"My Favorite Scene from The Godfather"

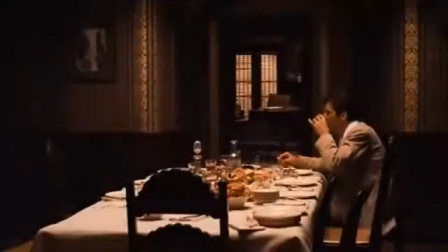Considered the best films of all time by many, The Godfather tells the tale of the fall and rise of the Corleone crime family. Aside from screenplay and performances, the film was highly lauded for its cinematography.
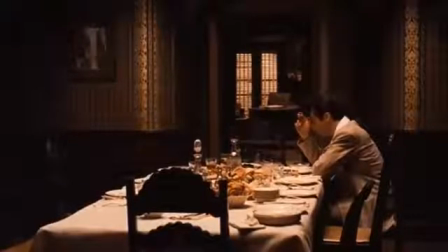Coppola relied heavily on light and shadow as it serves as compositional symbolism of the Michael Corleone's character, as he teeters between light and dark, wrestling between the bright boy-next-door veneer and the dank underworld of the family business.
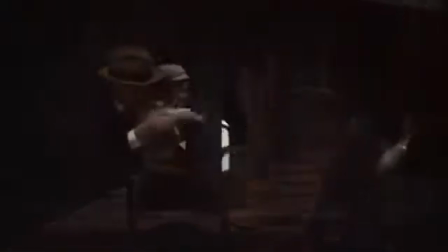This scene is my favorite scene of the film.
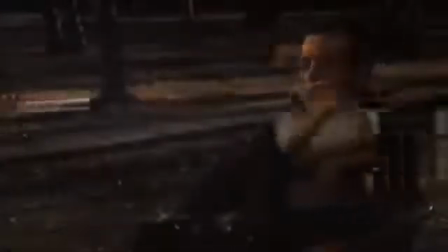Pacino's performance communicated loneliness, guilt, vulnerability, intensity, calmness, and power.
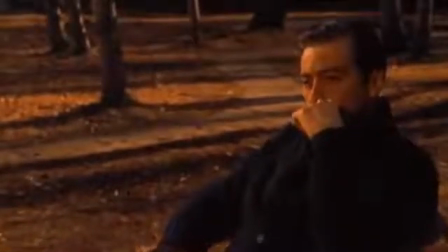It opens with a wide shot, communicating a feel of loneliness.
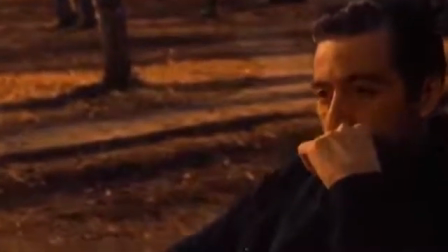As the camera tracks in and Michael starts to fill up the frame, it concludes with a sudden rush of shadow along the left side of his face,
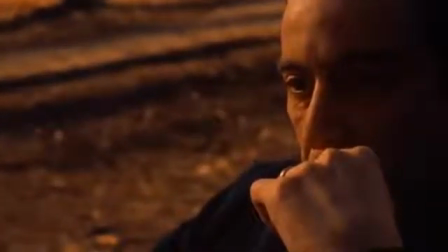relaying the dualistic complexity of the character and his acceptance of his dark lineage.